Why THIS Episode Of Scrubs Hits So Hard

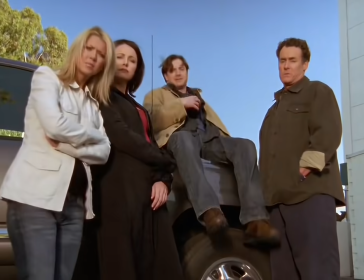0:00 Ahhhhhhh! Thorns! Bloody .
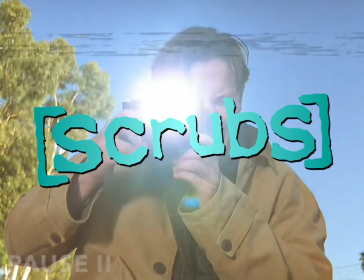0:04 This is Scrubs, and when the show's at its best, well, it's one of the best on television.
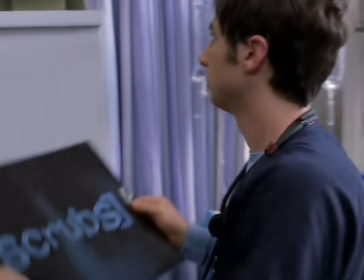0:12 At least it was at the time, and Scrubs brings its A-game, well, a good amount of that time.
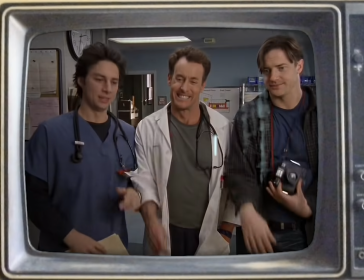0:16 There have been some seriously great episodes over the years, but today I want to focus on just a single episode that sets itself apart as being, well, the best of the bunch,
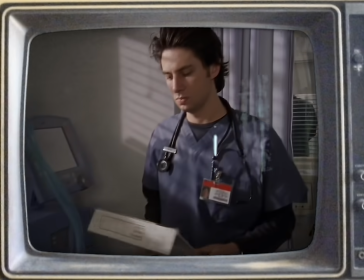0:24 mostly to point out what Scrubs gets right when it's getting things right.
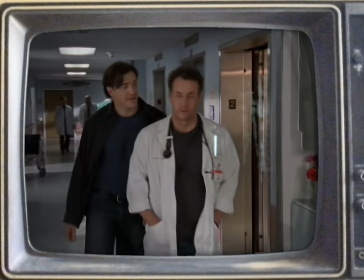0:28 That episode? My Screw Up. Season 3, episode 14 sets a pretty high bar for what can be accomplished in a 22-minute single-camera comedy.
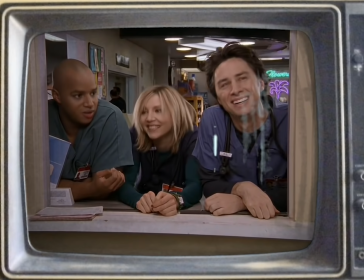0:36 So, what makes a perfect Scrubs episode? This episode is an exploration of so many different emotional themes, guilt, grief, love, compassion, regret, forgiveness,
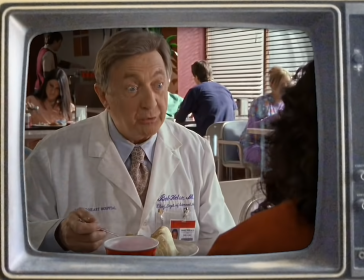0:44 acceptance, all explored in their own unique ways throughout the episode of, well, Scrubs, which is, you know,
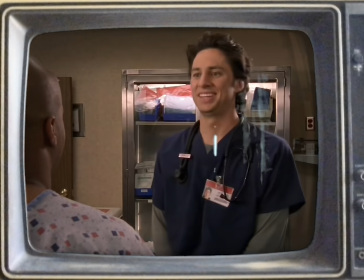0:49 a sitcom. The structure of the episode is supported by the strong foundation it builds before we even get to the opening credits.
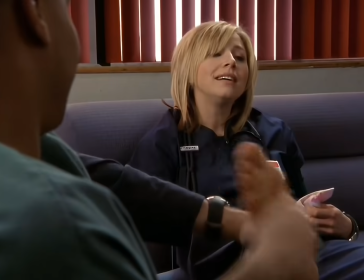0:55 Immediately, we're brought into our three main characters doing what they do best, banter and support one another.
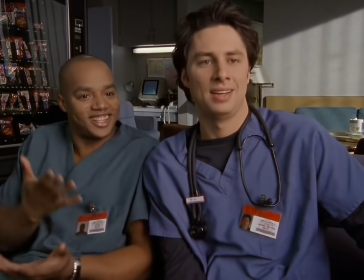1:01 This is a critical component to what makes a great Scrubs episode. These characters are our friends, or at least that's how they're presented, and sometimes it's fun just hanging out with them.
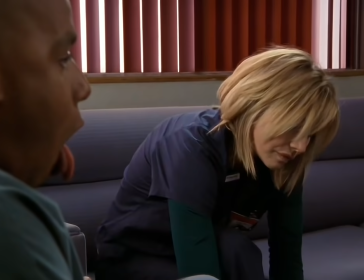1:10 It's slice of life in the middle of narrative.
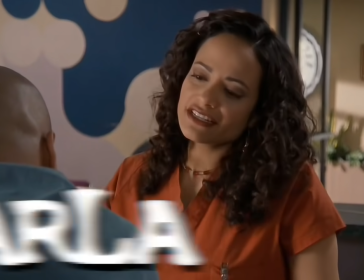1:14 The next scene sets up a bit of a low-stakes relationship drama between Turk and Carla, which touches on some potential insecurity surrounding Carla and taking Turk's last name after they get married.
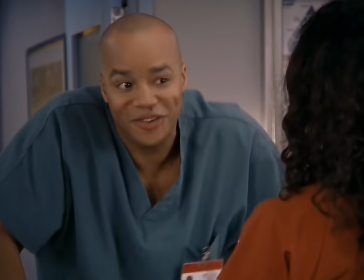1:23 We'll just have one of those modern marriages where the husband and wife don't love each other. Turk?
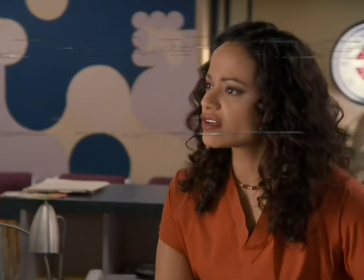1:29 The scene is only 15 seconds long, yet these three lines of dialogue set the tone for the journey these two characters are about to embark on.
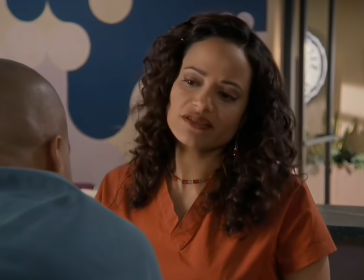1:35 Wait, Turk? Turk, whoa!
Again, love, insecurity, compassion, concern, and fear all delivered in just, well, three quick lines of dialogue.
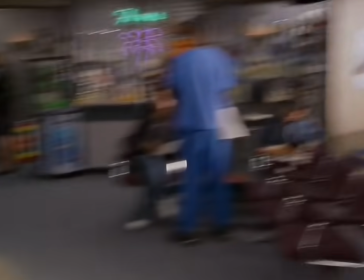1:44 It's good writing.
You okay? All good.
The third scene of the show's opening sequence introduces the linchpin of the entire episode, Dr. Cox.
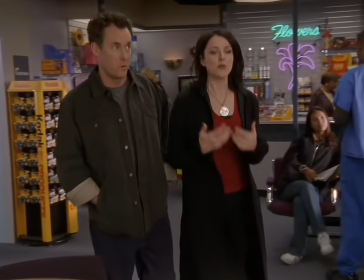1:52 He enters the scene planning his son's birthday and sarcastically insinuates that he and his wife should give the parents a loaded gun to play Russian roulette with.
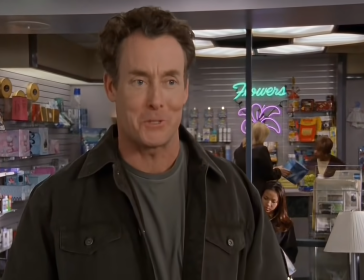1:59 And here's the kicker. We put bullets in all the chambers. That way everybody wins.
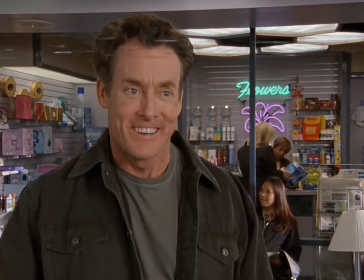2:04 This joke, if you want to call it that, really paints the character of Dr. Cox in an almost cold and insensitive light, something that will be challenged later on. This scene also introduces another key element to the episode, which is Jack's first birthday party.
Will there be a pinata?
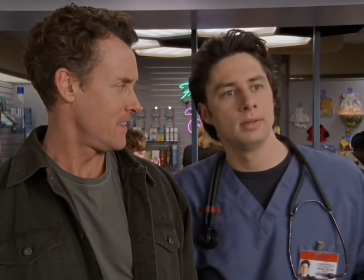2:17 Because I need to know if I should bring my pinata helmet. Ha, bha, bha. Would you sip it, nerd?
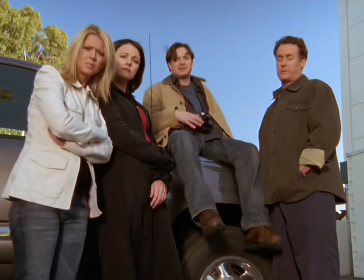2:20 The final moment of the opening sequence reintroduces us to Dr. Cox's brother-in-law and best friend Ben as the catalyst for the rest of the events that will inevitably unfold in the episode.
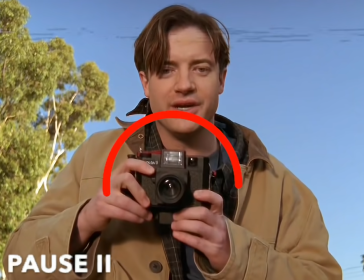2:28 Snaps a photo of JD, and I want you to remember this camera because it's actually a key piece of storytelling.
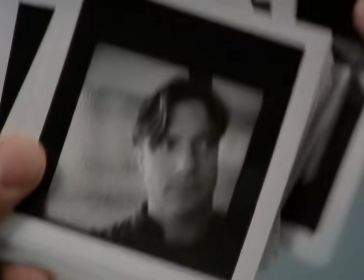2:32 Point here is that Scrubs always does an excellent job when it's getting things right of setting up its narrative.
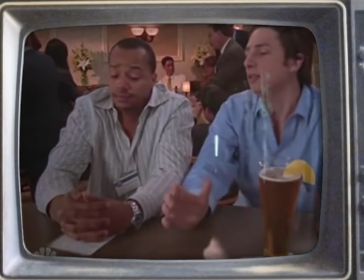2:39 And setting it up in a way where each episode can be isolated, even in serialization, what you want to do is make sure that anybody can hop in anywhere and have a good time,
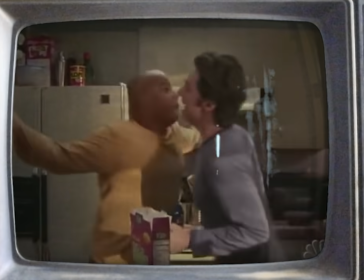2:46 especially with the sitcom. And Scrubs is one of the best at doing that very thing.
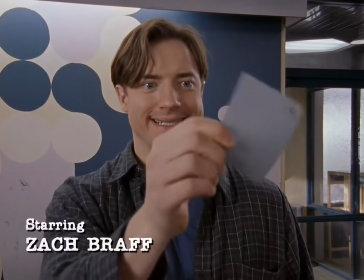2:50 And it's the foundation of what they build here that expertly sets the stage for the rest of the episode to play out.
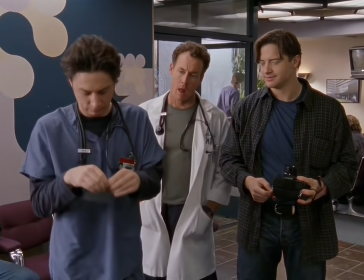2:56 All the ingredients are in the plot, and now it's time for the show to start cooking. In the next scene, we get a little extra piece of hidden foreshadowing by way of Ben's character.
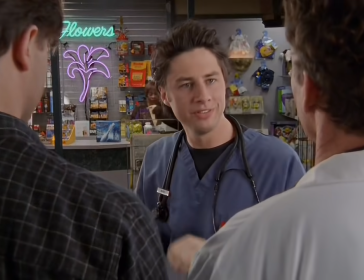3:03 Ben tells Dr. Cox that he will be carrying his camera with him until the day I die.
So you still doing the whole kooky guy who brings his camera everywhere thing?
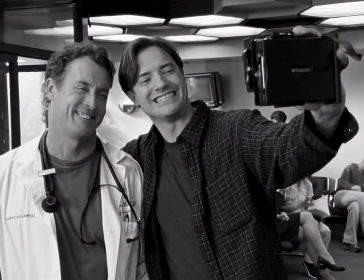3:11 Till the day I die.
Effectively foreshadowing the fate of Ben. Now we start to expand on the show's B-plot, which is equally as rich as the primary storyline.
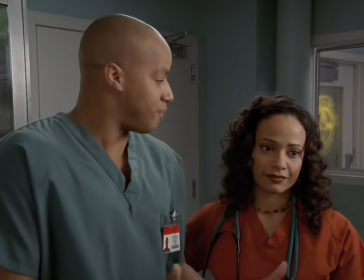3:18 In this scene, Elliot's foot problem serves as the catalyst, and Carla confessing to Turk that she hates his mold.
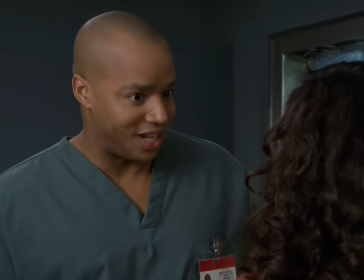3:23 I hate your mold. What? What?
Not only does this make us laugh, it also puts the characters of Turk and Carla in extremely vulnerable places.
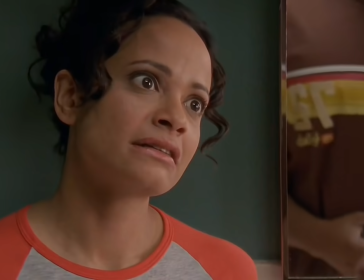3:30 Turk is in more of an insecure shock place, and Carla is in more of a guilty place. This scene kicks off our theme of guilt, which will run throughout the episode.
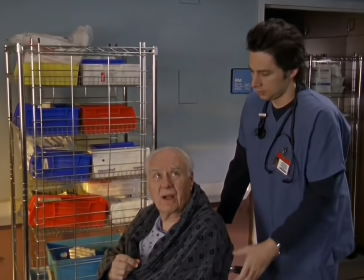3:37 In this sequence, there's a little more foreshadowing, as someone literally screams he's going to die right before cutting over to Ben and Dr. Cox here.
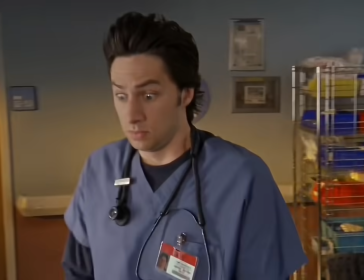3:43 Oh my god, he's gonna die! Oh, no, no, no. Perfect timing.
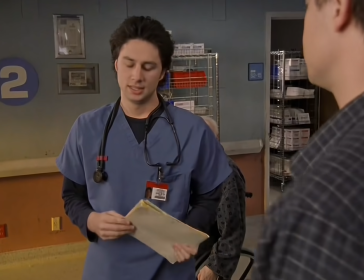3:47 Anyway, this scene is incredibly important because it effectively sets up Dr. Cox's and JD's inevitable battles with their own guilt later on.
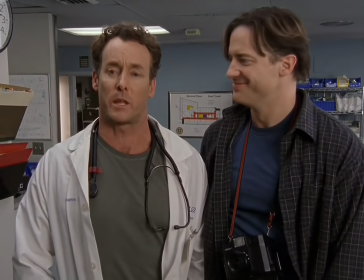3:53 Dr. Cox has to leave the hospital to go bail a party clown out of jail and leaves Ben and JD's care to run some blood tests.
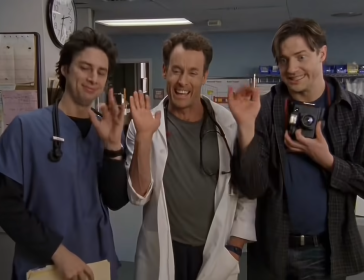3:59 We also get the detail here that the patient JD is wheeling around, Mr. Taylor, is dealing with cardiac issues, which again is another piece of brilliant misdirection from the writers.
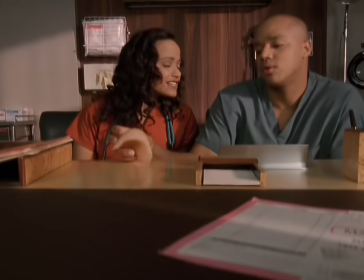4:06 Now we return to the subplot and get to the point a little bit.
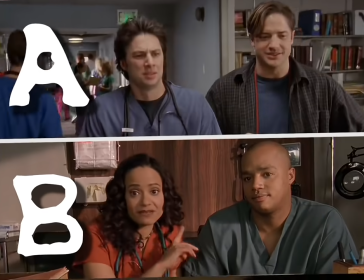4:08 Scrubs does an excellent job of balancing A and B line plots all the way throughout its series.
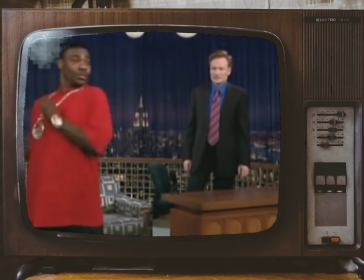4:14 A lot of shows will give you nice A line plots and let you have fun with those, and then just shove in beeline plots simply to pad an episode, reach a 23-minute runtime,
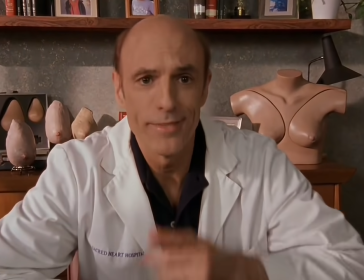4:22 but that's not what Scrubs does here. The subplot gets a little more insight into Turk and Carla's battle with his lip mole.
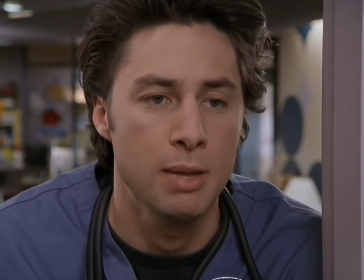4:27 Elliot and JD prey on Turk's insecurity, and quickly after that, JD gets an extremely urgent and intentionally mysterious page.
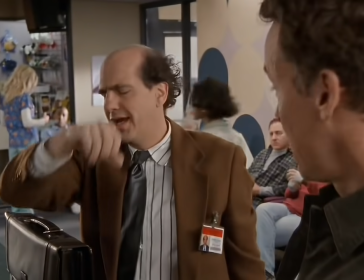4:33 That's a code.
Ted is experiencing some guilt, as his band will not be able to play Dr. Cox's kid's birthday party.
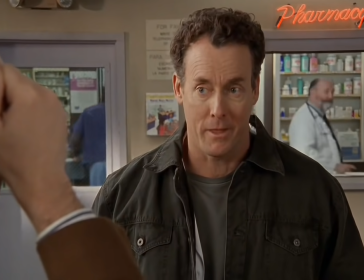4:40 Now, even though I never asked you to, that is still just top-rific news.
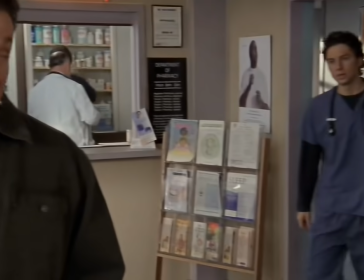4:45 We're now smack dab in the middle of the episode, and this is actually the most pivotal moment.
JD enters and tells Dr. Cox, 20 minutes after you left, he went into cardiac arrest.
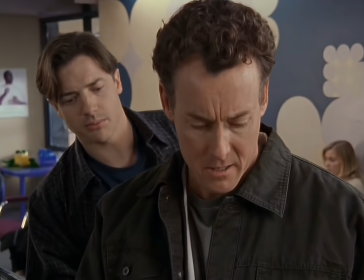4:53 We tried to resuscitate him, but there was nothing we could do.
Since we see Ben enter the frame in the background, we assume that JD is talking about Mr. Taylor.
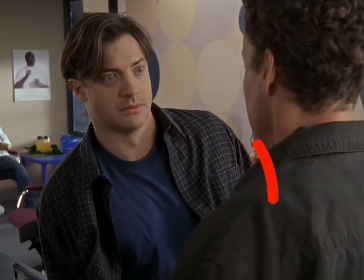5:00 I don't see Taylor.
There's just one thing missing. Ben is no longer wearing his camera. Now JD is overwhelmed by guilt as well.
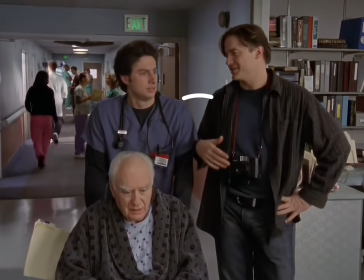5:06 He can't even look at Dr. Cox in the eyes. What comes off to us as a satellite character dying is actually an emotional atomic bomb in disguise.
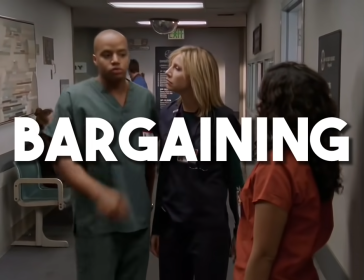5:13 Turk tries to bargain his way out of getting his mole removed to no avail. It's also worth noting that bargaining is another stage of grief, which is the primary theme explored in the episode.
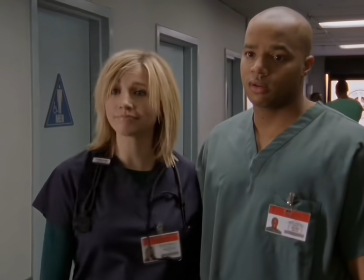5:22 Step three to a great Scrubs episode is understanding your thematic tone and balancing it properly with comedy, but more pertinently,
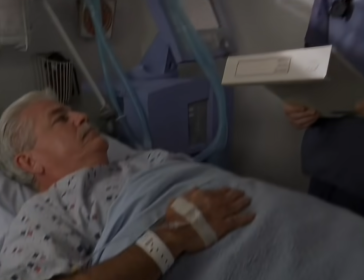5:29 driving the emotion of each episode home, something that a lot of sitcoms get wrong or don't even attempt to do.
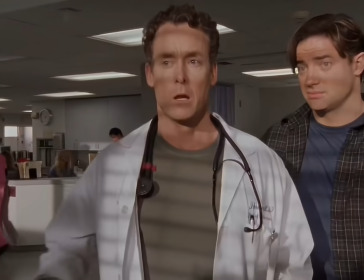5:35 So now things are getting really heated between Dr. Cox and JD. We are now exploring what happens when extreme anger meets extreme guilt.
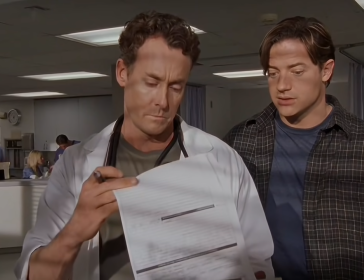5:41 So wait, you think this was my fault? Hey, this is an emotional situation, so why don't you just go easy on the kid?
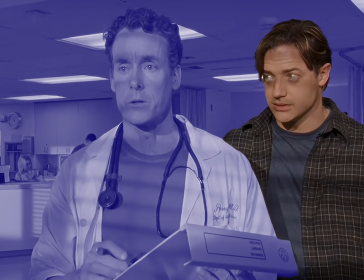5:47 It was your fault. Now get the hell out.
We never really question why Ben is standing around hovering over Dr. Cox's shoulders, and we should, shouldn't we?
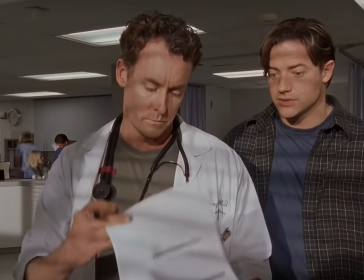5:54 Shouldn't we be paying attention to how awkward it is having a non-medical professional following a doctor around and giving him advice?
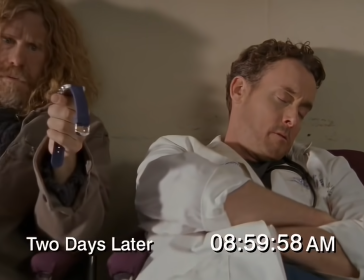6:00 It's now revealed that Dr. Cox has been sleeping at the hospital for two straight days, and he is still lacing into JD.
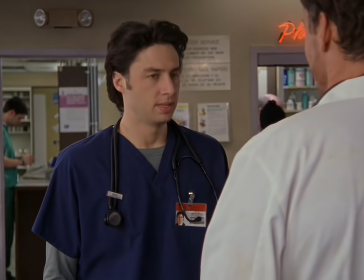6:06 JD reminds him of an event.
Look, you want to be mad at me, that's fine. I get it, okay? But Jordan called.
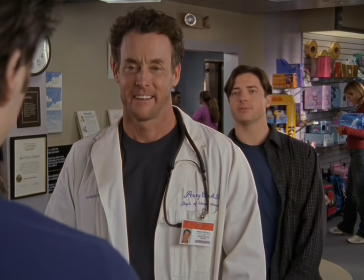6:11 She wants to make sure you show this afternoon.
Which we assume is Jack's first birthday party. And all the while, we never question Ben's presence.
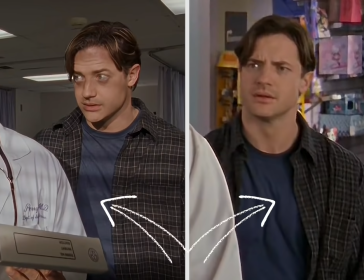6:17 It's two days later, and Ben is wearing the exact same outfit. But the episode is so well-written that we don't even notice. Turk and Carla's more dilemma is coming to a head.
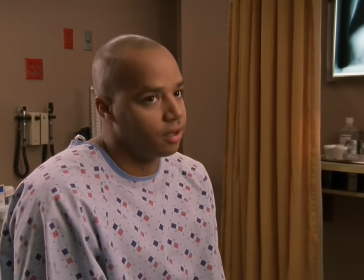6:24 And we get one of these seamless transitions here.
As Turk says, I hate her for doing this to me. I hate him for doing this to me.
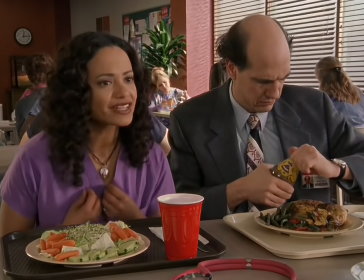6:31 We immediately get a cutaway to Carla saying the exact same thing about changing her last name. As we understand these two characters are experiencing parallel emotions over two different things.
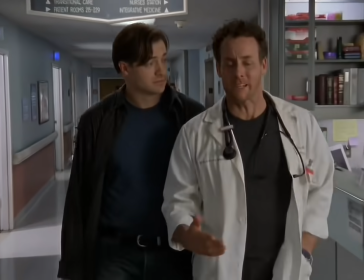6:38 When you see this next scene here with Dr. Cox and Ben for the first time, it seems like these two old friends are just comforting one another, as Dr. Cox explaining that he feels responsibility to his patients.
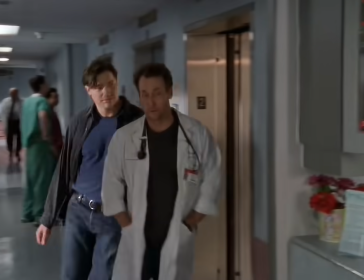6:46 When we watch it a second time, we understand that this scene is one of the saddest scenes in maybe the entire series.
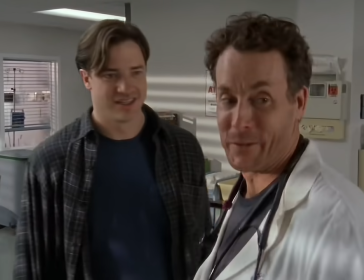6:52 Dr. Cox is wrought with grief over the death of his friend, and instead of coping in a healthy way, he is burying himself in his work.
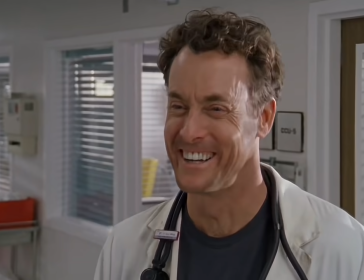6:58 There's another great moment here where Elliot throws us off a bit. She turns around and appears to lock eyes with Ben, making this illusion a little more tangible.
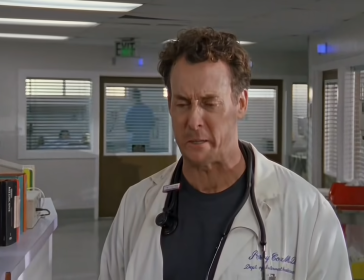7:06 Oh, that outstanding commitment. Thanks.
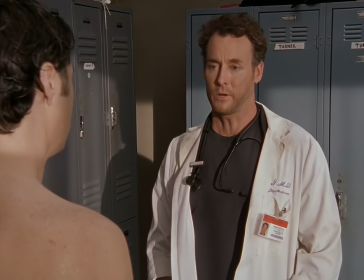7:10 As we transition ourselves away from the guilt and anger, the theme of acceptance begins to emerge as Dr. Cox forgives JD, and Turk and Carla come to terms with each other's wants and needs in their relationship.
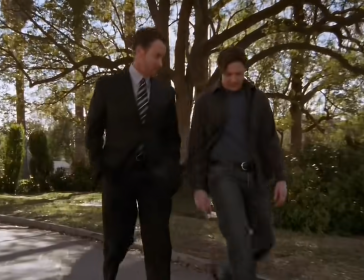7:18 And finally, one of the best things about Scrubs and what makes a perfect episode really work is the element of surprise.
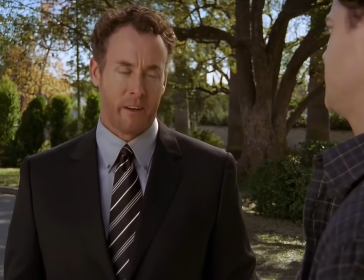7:24 The show consistently keeps you on its feet, especially with plot reveals. The finale of this episode is what really cements it as being the pinnacle of what Scrubs can do.
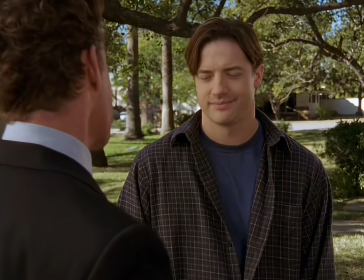7:32 As we get to what we assume is Jack's birthday party, Dr. Cox is speaking with Ben and JD about taking photos of kids.
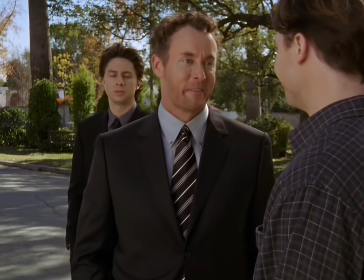7:37 Pictures of what?
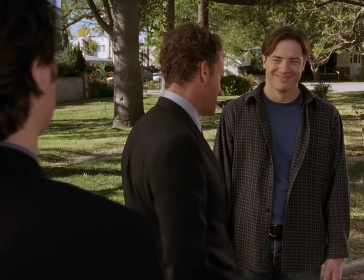7:40 Crying babies covered in chocolate, people singing happy birthday to my son who have never even met him before, you know, the whole routine.
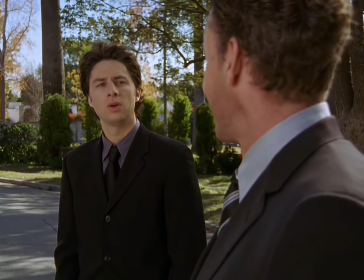7:47 And we finally get this great line from JD.
Where do you think we are?
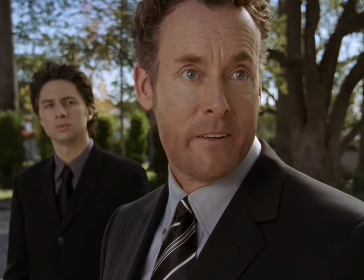7:53 Ben suddenly disappears and it's revealed that we are at a cemetery for Ben's funeral, revealing that it was Ben who died and not Mr. Taylor.
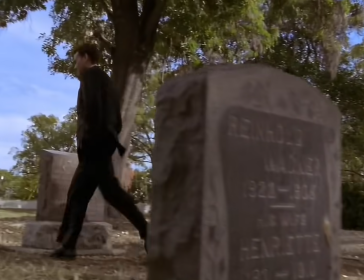7:59 Music here fits perfectly with these slow camera moves and it really highlights the the emotional impact Ben's death has had on the character who is famously callous and cold.
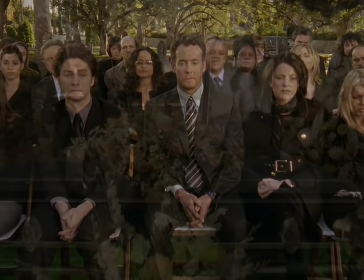8:07 JD and Turk both comfort Dr. Cox during his time of grief, and we get this whole storyline coming full circle in a truly beautiful way.
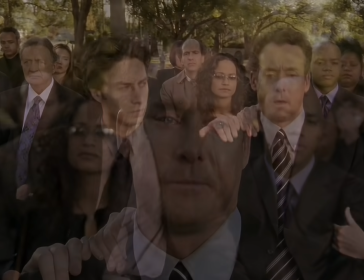8:13 We get the signature JD voiceover, and the credits roll over an emotionally vulnerable Dr. Cox.